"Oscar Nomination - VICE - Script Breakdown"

What's going on guys and welcome to the first episode of the script club. The script club will basically be like a book club except instead of books we talk about scripts. Pretty simple. So how I want this to go is at the end of each of the script club videos I'm going to have a link to a pdf for the script for the next video and so then for those of you that want to enter into the discussion and talk about the script you can read that script and then when the next video comes out for it we can talk about it in the comment sections and and go more in depth into it so starting off what i'm going to do is go through the 2019 oscar nominated screenplays for best screenplay so the first script up is
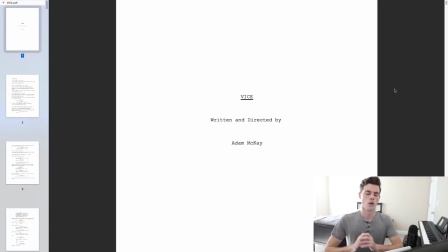adam mckay's vice so what i like about adam mckay and his writing style and his directing style is that for this film and for the big short he's had this sort of semi-documentary feel to
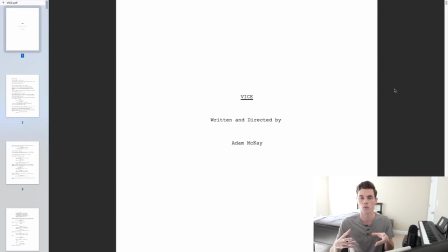the script and so the scripts are sort of filled with these different you know cool little things whether that be you know still images or freeze frames narration these sorts of things and i think that's really interesting i like how he
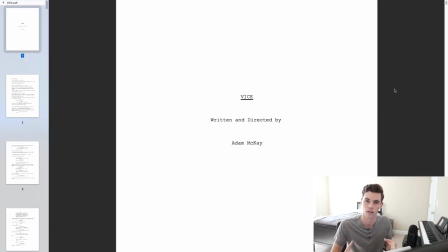handles and incorporates those sort of elements into his scripts another interesting thing about adam mckay is his previous directing experience he's done a lot of comedy work along with some documentary work. And so those influences definitely can be seen in this script right here.
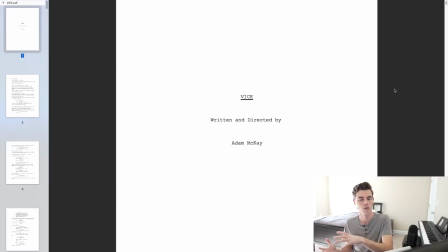And you see comedic elements with this sort of documentary style, but it is all in narrative form.
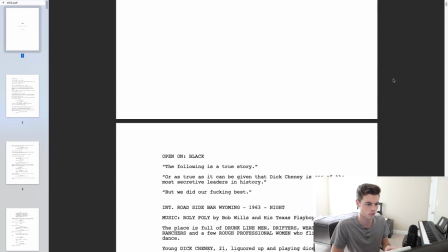So right off the bat in this screenplay, when we come to the first, you know,
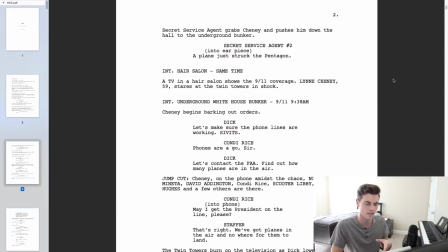four or so pages, we already get to see this idea of how this story is going to be told and how this script is going to set the tone for what we should expect when reading this screenplay
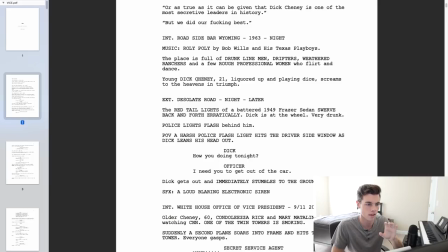okay so he's 21 here and then we flip to 9 11
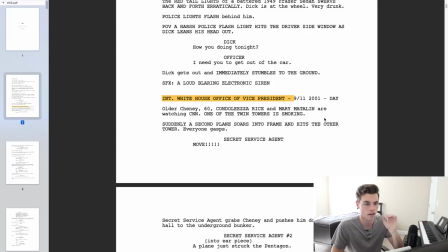2001 where he is you know vice president
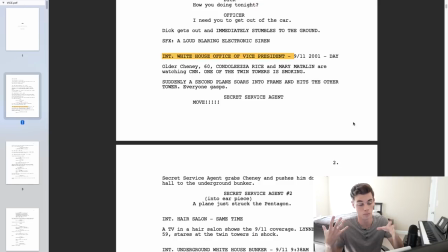and doing all these things while the planes are hitting buildings on
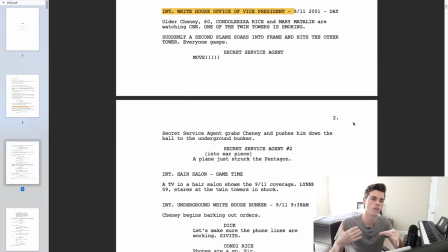september 11th and so the script kind of shows us how it's going to tell the story and how it's going to jump
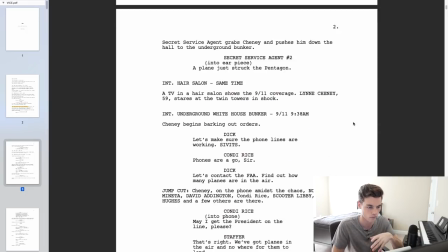and how it's going to kind of switch timelines and do this sort of stuff and then pretty quickly we get
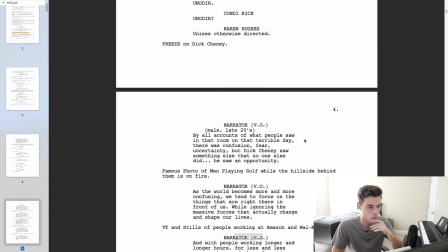into the narrator so this person is
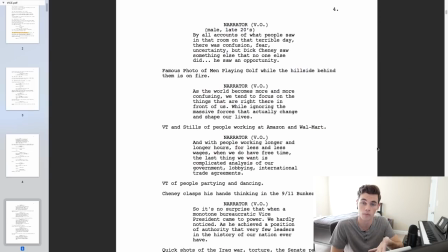narrating the entirety of this script another thing that adam mckay did in the big short he has a narrator that is also a character in the story so just like uh the character that ryan gossing plays in the big short is narrating what happens this character right here the
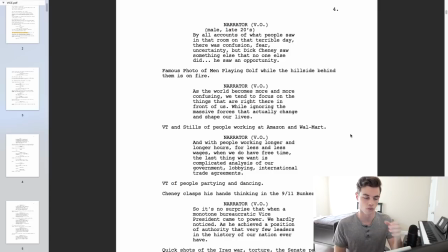narrator ends up entering the story a little later and is a character in the story so one of the things that this script does that's really interesting is this stuff right here so it adds these freeze frames and it adds the it adds these historical pictures and stuff like this to really make this feel
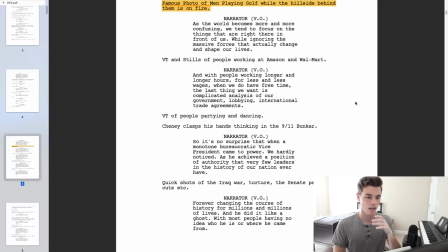more like a documentary because in a way it sort of is and i think that's really interesting and it's something that i don't see in that many scripts
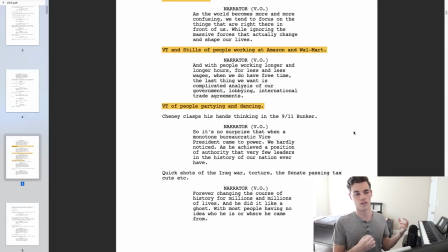or in films where they compile these elements of documentary style into this narrative form. I think it's what makes Adam McKay's writing and directing different than what you see a lot of the times in traditional films. It really gives him a specific style that I don't see very many other places.
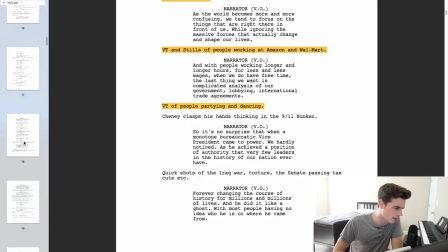So another thing that the script does is it likes to jump around a lot.